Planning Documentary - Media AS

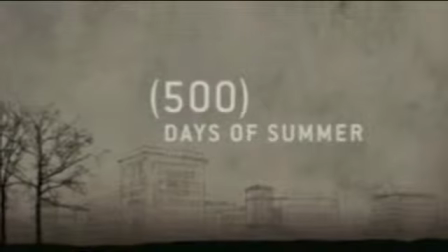0:03 For research, I looked at many indie films. I started with 500 Days of Summer.
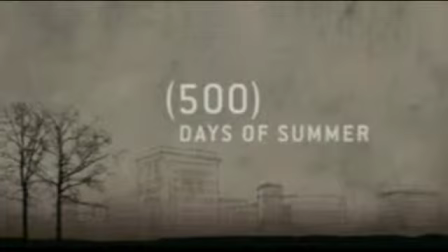0:08 I really like all the sepia colours and sketches in the background, creating a very atmospheric mood.
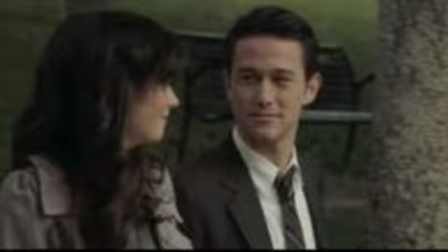0:13 I also like the use of close-ups to establish the relationship between the two characters.
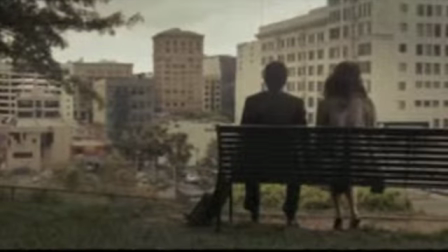0:19 In this shot, I particularly like the way the audience member gets to see the same view as the character.
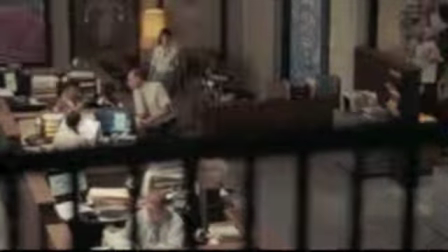0:24 I really like the angle of the shot as it looks like you are looking down onto the office. I like the unique idea of showing a picture of the actor with their name.
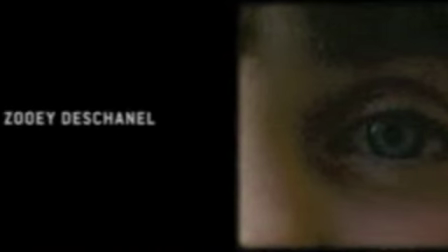0:33 I also like the way they've given it an aged effect to add to the indie genre. I also looked at the film The Lovely Bones.
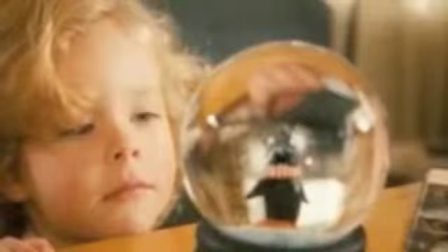0:39 I like the contrast between the black and white in their title. I really like the way the shots go from the character's point of view to the audience's point of view, building tension.
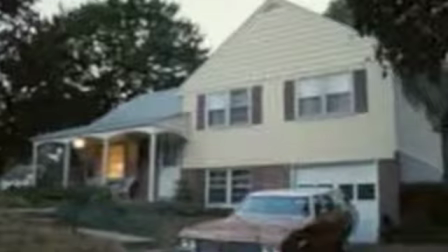0:50 They also use an established shot of the family home. Through various close-ups of different items, we get to see what the characters like.
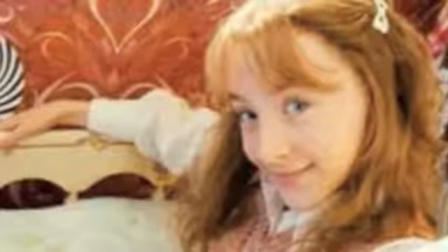0:56 In this shot, I particularly like the way the audience gets to see through the camera lens. Another film I looked at was 1 Hour Photo.
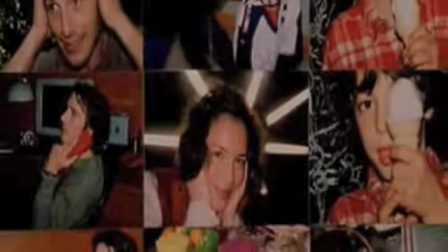1:04 I found this film because it also has scenes of stalking the characters. It shows developing the photos and the photos in the room itself.
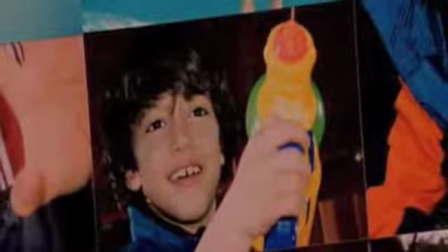1:12 By creating a montage of them, it creates a really shocking and overwhelming atmosphere for the audience.
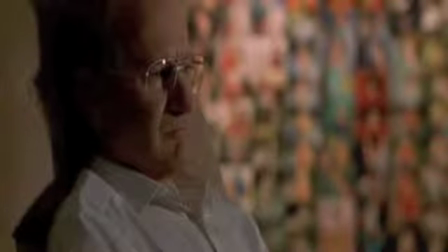1:18 I also like the different depths and focuses they have in. This is something I would definitely like to try in my film.
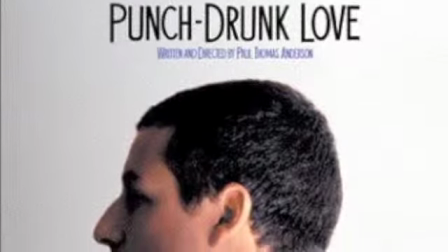1:23 I also looked at work from Paul Thomas Anderson, a famous indie director.
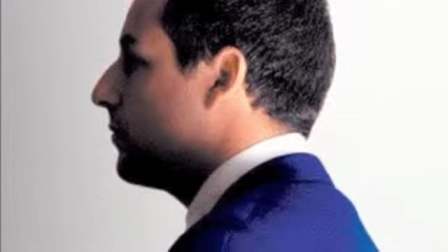1:29 From watching some of his films, I really liked how layered all the scenes were, with lighting, music, and dynamics, and the way the camera was constantly moving.
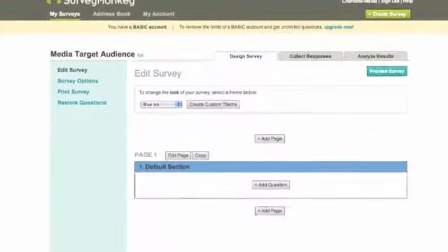1:39 On a website called SurveyMonkey, I created a survey all about the connotations of a thriller film.
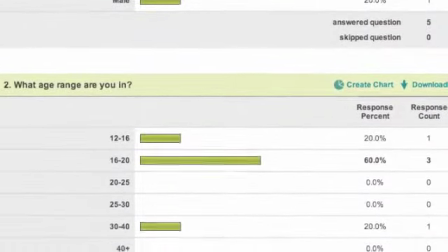1:46 I created numerous questions and then posted them online for other people to answer. From my results, I was able to work out who my target audience was.
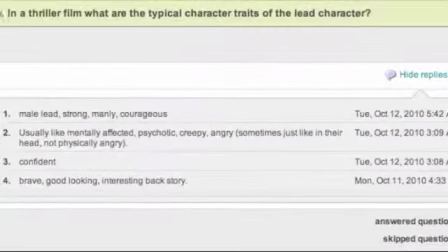1:57 From people's results, I was able to work out what they expected to see in a thriller film, and was able to incorporate this in my planning of mine.
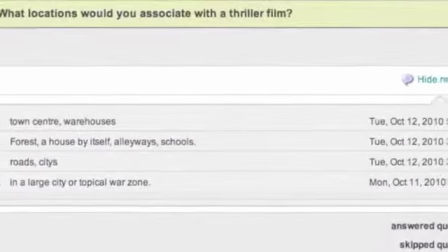2:04 This was important when I asked about the characters, settings, and props you'd expect to find in the film, to fit this with my plot.
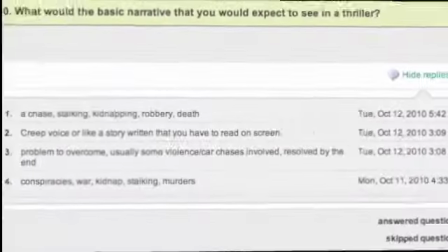2:10 In these results, I was able to clarify that I wanted to base my film on the stalking idea.
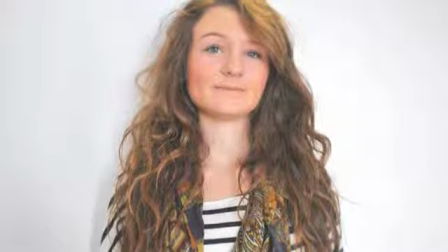2:15 For my main part, the victim, I chose Megan White to play the character, as she's a drama student and is very enthusiastic about the project.
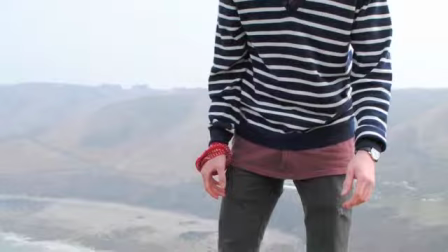2:22 Megan's natural indie look was perfect for the part. As well as an indie look and fashionable character, I wanted to make sure she had a certain vulnerability about her. This could be seen by the soft features and a girl-like look that Megan has.
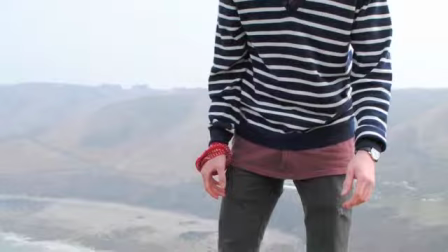2:38 For the stalker, I chose Peter Harker to play the part. Peter is also a drama student.
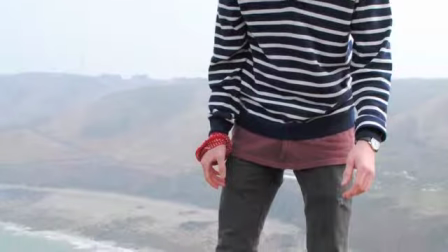2:43 I chose Peter to play due to his capability in acting and his original look and reliability.
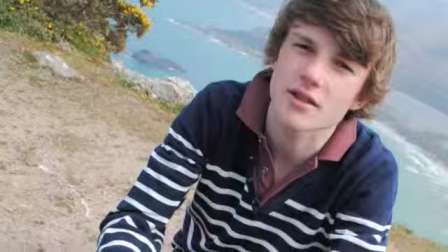2:48 For the part, I researched other stalker traits and discovered their obsessive tendencies. This was important to incorporate in the character's lines and actions.
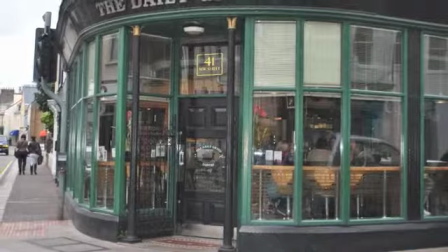3:01 I chose a coffee shop for one of my locations. I particularly like the authentic style of the building. The green and black and gold colours make it look edgy yet sophisticated. It creates a very classical coffee shop environment which I wanted in my film.
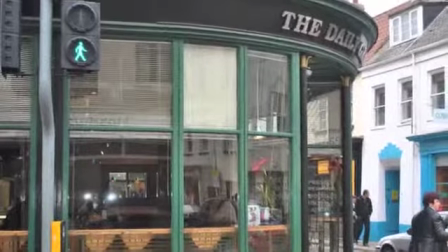3:13 I also like the large windows which I can achieve my shots through of the victim, especially as there is a lot of space for me to film it in.
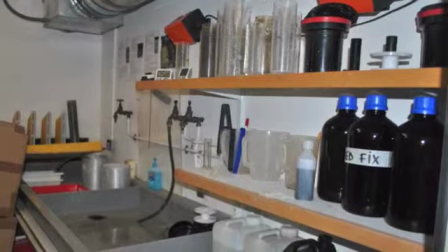3:20 For my second location, I decided to use a dark room. I like the contrasting clinical atmosphere.
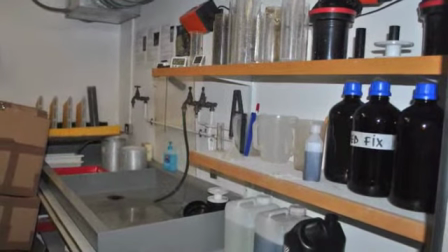3:25 A dark room is quite a conventional setting for a stalker obsessive character to be associated with.
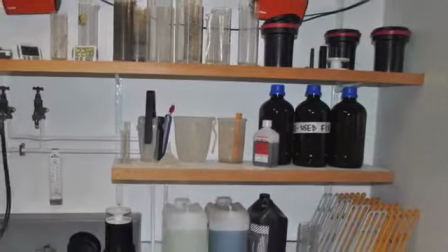3:30 One of my favourite parts of this location is all the various bottles, taps, cylinders, water and chemicals.
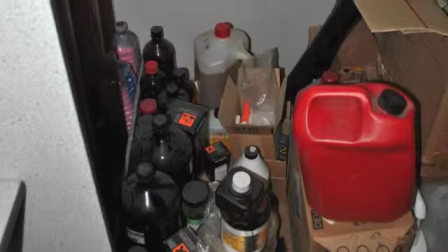3:36 These all help to emphasise the purpose of photo developing. This is particularly good because the aspect of photos were a recurring theme throughout my film.
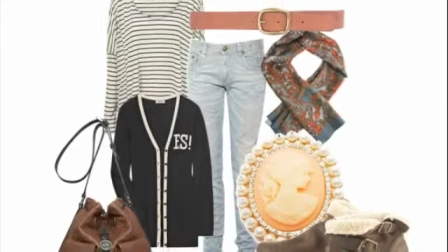3:46 When I focused on costumes, I decided to keep the victim's outfit very trendy to show her different likes and attitude than the stalker.
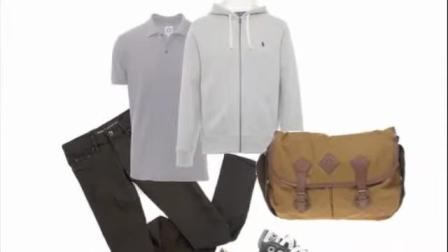3:56 For the stalker, I decided to dress him in black trousers and a grey hoodie.
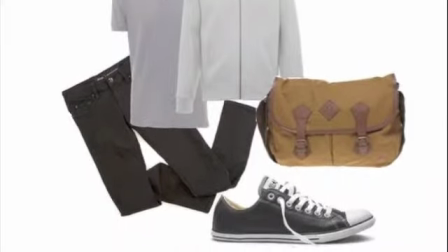4:00 This was not to overcomplicate his outfit and stereotype, making sure he was not too trendy and dressed with practicality.
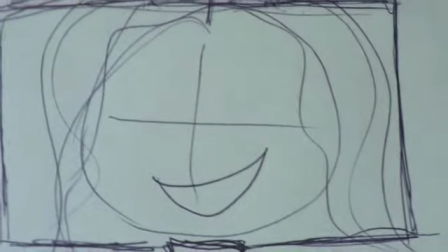4:07 This is my first storyboard for my opening. It will start with a picture of the girl slowly going out.